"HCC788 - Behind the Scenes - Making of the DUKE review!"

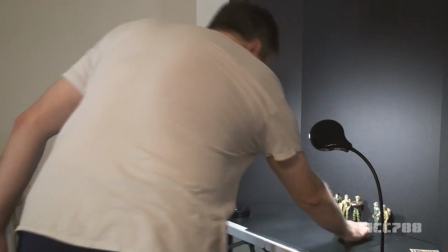[34:02]
So I'm going to have a little bit of space between them not that much space um just
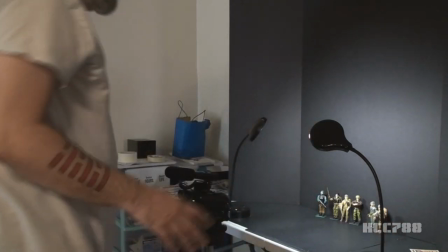[34:09]
to sort of show a divide there right so we're visually representing um the difference in
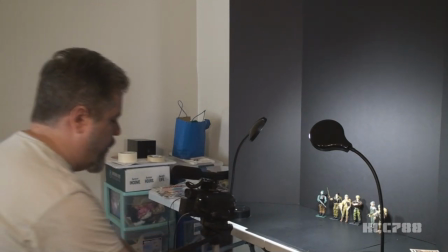[34:15]
the uh command structure in the animated series versus the comic
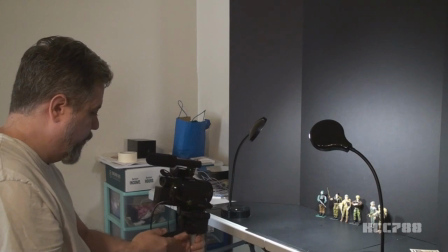[34:23]
book all right and another visual hint at that is
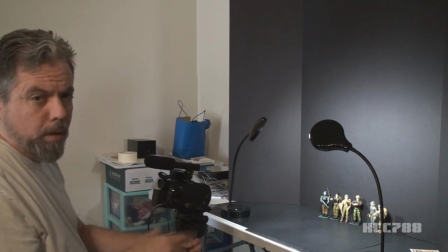[34:28]
that i'm using hawk version 2 on the side that represents the animated series,
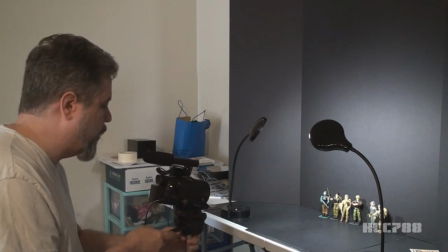[34:36]
and Hawk version 1 on the side that represents the
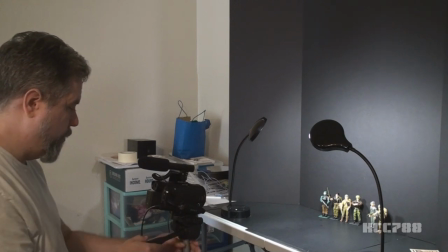[34:40]
comic book.
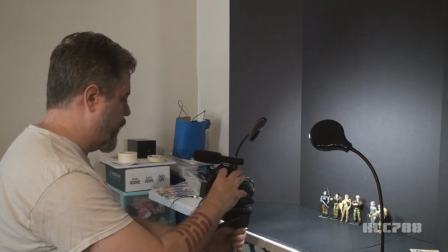[34:46]
Okay, I'm going to... Let's see here. Come on, man.
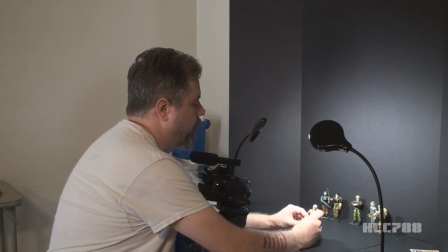[34:51]
Come on, Duke, stand up for yourself. Be a man. Stand on your own two feet.
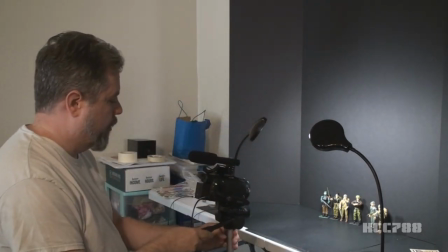[34:57]
There you go. You're supposed to be a tough guy. No falling over. That's not allowed.
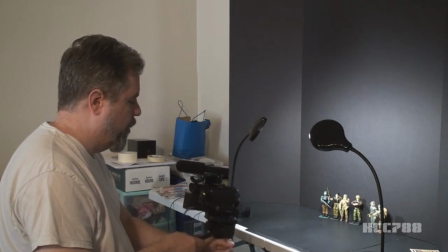[35:03]
All right, I'm just trying to get everything in frame in a way that will look okay.
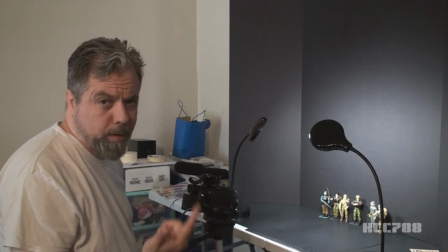[35:10]
And you notice, like,
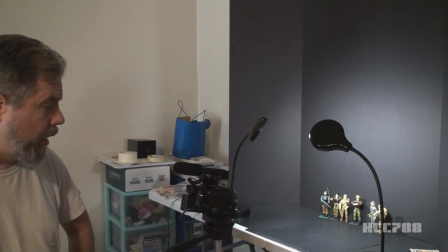[35:11]
most of the visual interest so far has been created by just changing wants in the frame. Not very much in the frame is actually moving. So I could practically use still images for this part.
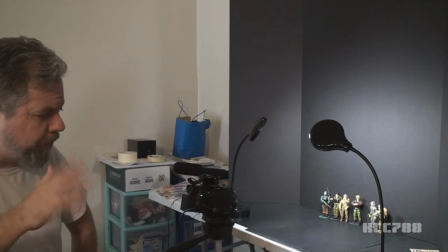[35:29]
And sometimes if something is screwed up and the audio is okay, but the figures aren't in the position they're supposed to be,
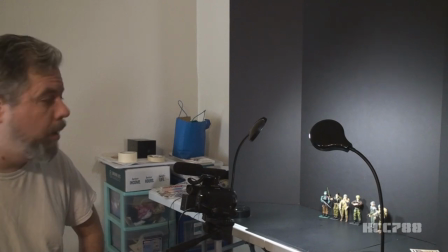[35:42]
or I forgot to put a figure where it was supposed to be, or a figure falls over when I'm talking, sometimes I will use a still image rather than what I've recorded here.
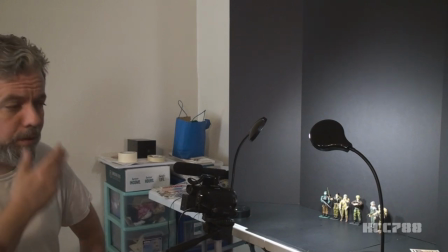[35:57]
But this is just faster than trying to cut a bunch of audio and then cut a bunch of still images to fit over the audio.
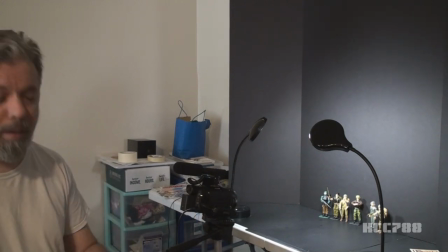[36:07]
If I were to do that, there's no way I could get videos done in time. So let's roll with this. Let me figure out what I'm going to say. For fans of the animated series, Duke was the first leader of G.I.
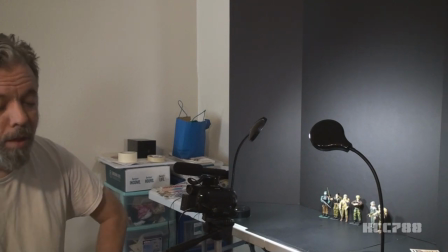[36:23]
Joe. When Hawk was introduced in 1986, he showed up out of the blue with no introduction.
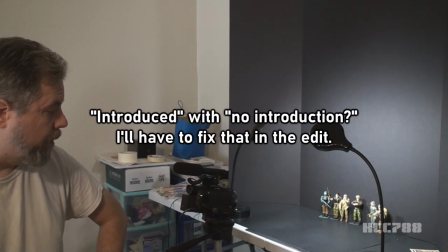[36:29]
In the animated series, the command hierarchy started with Hawk at the top, and then Duke was next, after Duke was Flint, and then Beachhead.
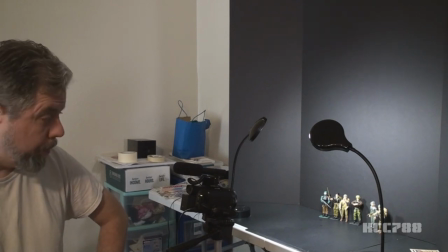[36:44]
In the comic book series, Hawk was the first leader of G.I.
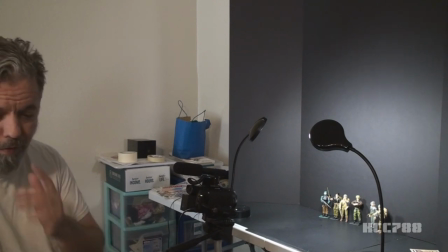[36:51]
Joe. Hold on a second here. Yeah, for the fans of the comic book series, Hawk was the first leader of G.I. Joe, and Duke showed up abruptly and was given leadership responsibilities. How you feel about Duke probably depends on whether you primarily follow the cartoon or comic book series.
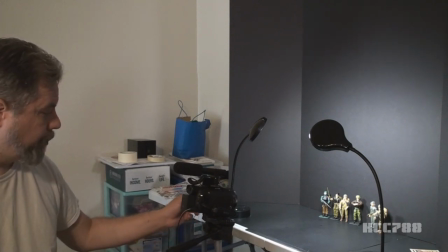[37:08]
Yeah, we like that. Let's do it. Okay. For fans of the animated series, Duke was the first leader of G.I. Joe. When Hawk was introduced in 1986, he showed up out of the blue with no introduction.
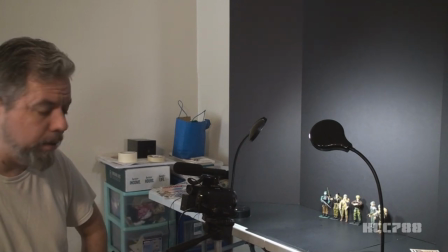[37:27]
In the animated series, the command hierarchy started with Hawk at the top, followed by Duke, then Flint, then Beachhead. For fans of the comic book series, Hawk was the first leader of G.I. Joe, and Duke showed up abruptly and was given leadership responsibilities.
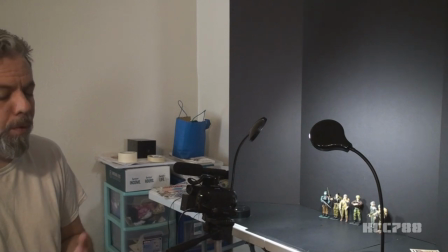[37:46]
How you feel about Duke probably depends on whether you primarily followed the cartoon or the comic book series.